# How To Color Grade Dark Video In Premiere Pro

What's up guys, in this video I'm going to show you how to color grade dark videos in Premiere Pro. I'm going to take this clip right here to this clip right here. If you want to skip around in this video, feel free to use chapters down below.
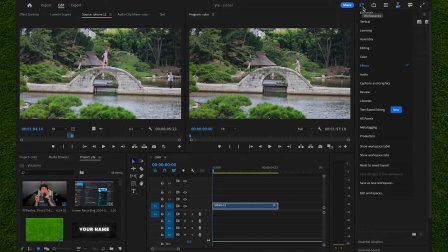But the first thing you're going to want to do is, if you already do not have the color panel option open, you just go to the top right hand corner, open it by clicking on color, and once you're on this page like so, we're going to start with basic correction. Now you can either click on the auto feature, but if you want to go for more in-depth detail and really get the vibe you're going for this, you're going to want to do the manual settings.
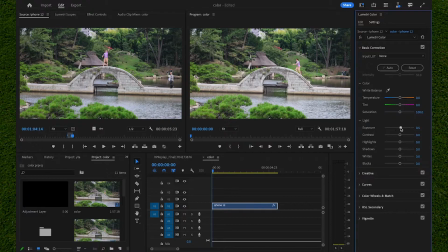So the first thing that I usually like to do to my clips is I like to crank up the exposure, because people typically like brighter shots. Now currently the clip may look a little bit bright, but that's okay, because the next thing you do is you turn down the shadows so you can get more contrast overall on this video clip.
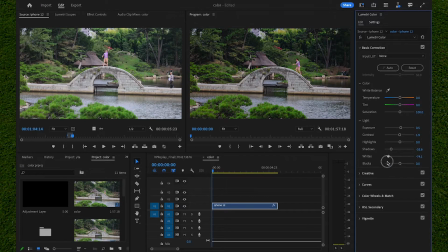I also recommend turning down the whites. Now the whites and blacks are basically the whites and blacks in this clip. As you can see, it gets brighter when I crank up the whites in this clip. If I crank down the blacks in this clip, the blacks become a lot more apparent. So I'm just going to turn down both of those like so, and then I'm going to turn up the contrast just a little bit.
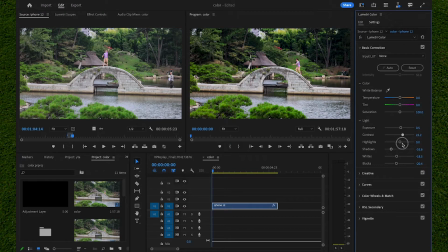This adds more detail and depth to the clip. I'm just going to turn it up just a little bit, around 5 or so. As you can see, we've already made a noticeable difference in this clip. How you check the before and after of the clip is you click on this FX thing in the top right hand corner.
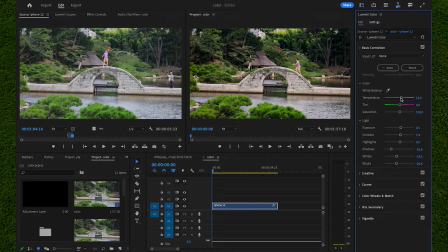But the next thing we want to do is you just want to crank up the temperature a little bit depending on the mood and the overall feel of your entire video you're going for. In this case, I'm going for a warmer look, so I'll turn that up a little bit. And then we just want to head down over here into creatives. Now the creative panel is where you can start to give your video a certain look.
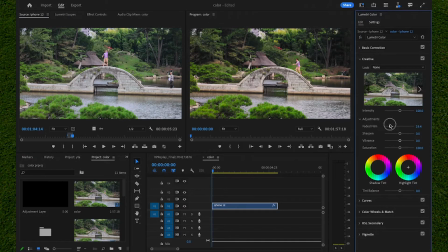In this case, I'm going to go for a little bit more faded film because I don't want this to be as glossy. So I'm just going to crank that up to 18.5. And what sharpen does is it really brings out each individualized pixel in the video. As you can see, when I crank it down to -100, it makes it almost blurry, like a Gaussian blur.
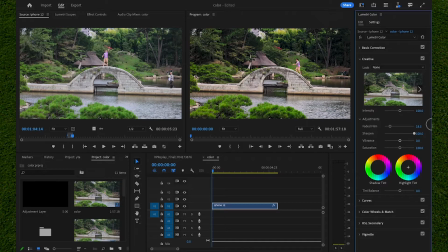But if we crank it up all the way, it makes everything sharp and like pokey almost. So I'm just barely going to turn that up a bit. Then we want to add some vibrance. Now vibrance basically is the same as saturation, meaning it increases the colors that you see in the shot. As you can see, when we crank it down all the way, it's almost black and white.
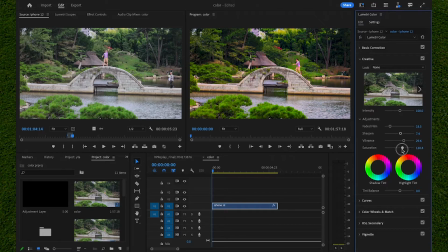I recommend experimenting with this, and saturation will make a lot of the leaves in the nature a lot more vibrant in this video. As you can see, it already looks a lot better than it did the first time. Then we just go down here into HLS Secondary, which HLS Secondary is how you can actually change the individualized colors in this clip.
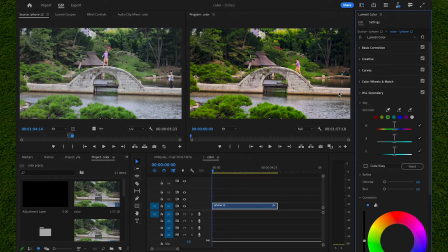How you do this is you click on the eyedropper tool, which is right here, and then you can actually select a certain color in this clip that you want to change. In this case, I'm going to choose the bridge because it's a nice light gray color. Select the little spot on it like so, and then you just want to increase this a little bit.
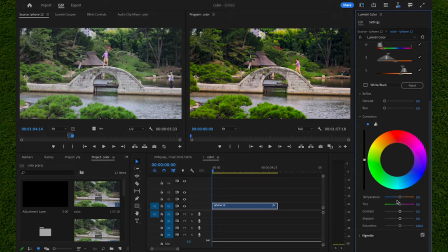As you can see, it will start making a noticeable difference once you scroll down here and actually increase the saturation of what you have just selected. As you can see, the bridge is changing colors, and only the bridge.
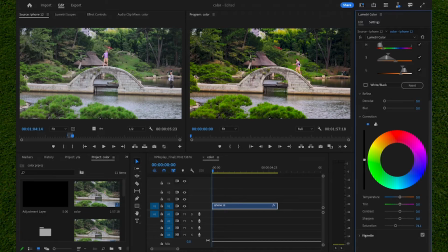So if I want it to be a little bit duller so that this nature stands out a lot more than me and the foreground being the water, and then go back up here, and if you want to do another one, you can again select the eyedropper tool, click on it. You can click on your shirt or anything you want in this video. Then I'm just going to turn up the saturation a little bit so I can change the color of my shirt. And there we go.
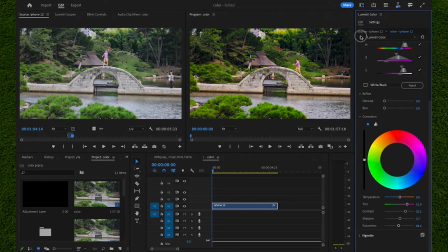I've just increased the color of my shirt to make it look a lot more purple and look a lot more vibrant.
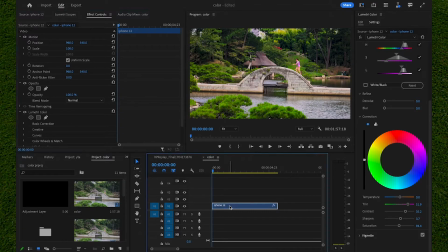But if you want to see how Premiere actually thinks you should color grade this clip, you just click on the clip itself, then you go to Lumetri Color and Effects Controls.
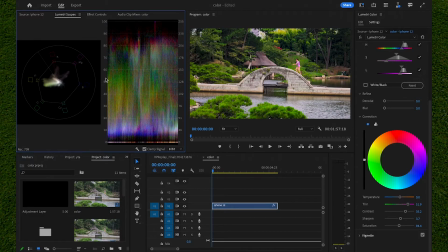And as you can see, we've got this graph right here. Now this graph, you sort of want all the lines right here in the 50 percentile range.
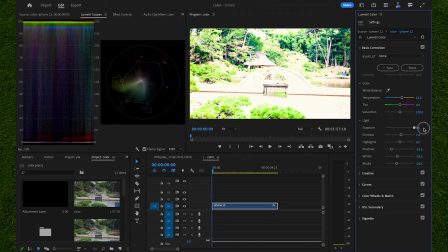Because as you can see, if we go back to basic correction and crank up the exposure all the way, these lines up here in the top left hand corner will go all the way up to the top.
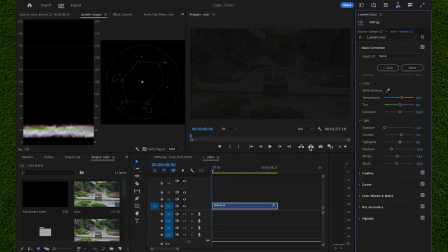You basically just want these in the middle. If we go all the way down, all the lines are coordinated at 10.
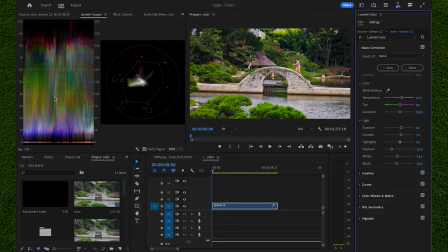You want them around 50 for average, so it's pretty good. What we have right now, none of them are at 0, but none of them are at 100%. And finally, if you just want to add a vignette, which is at the very bottom and still in correction, you click on it, and you can see the color graphs are changing depending on what you do.
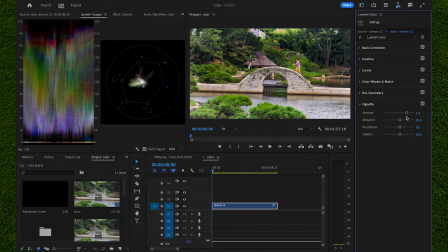So in this case, I'm just going to add a little bit of a vignette so that I can have my focus more directed towards the middle, and add a little bit of feather, which basically is the amount that the faded circle fades in over time in the image.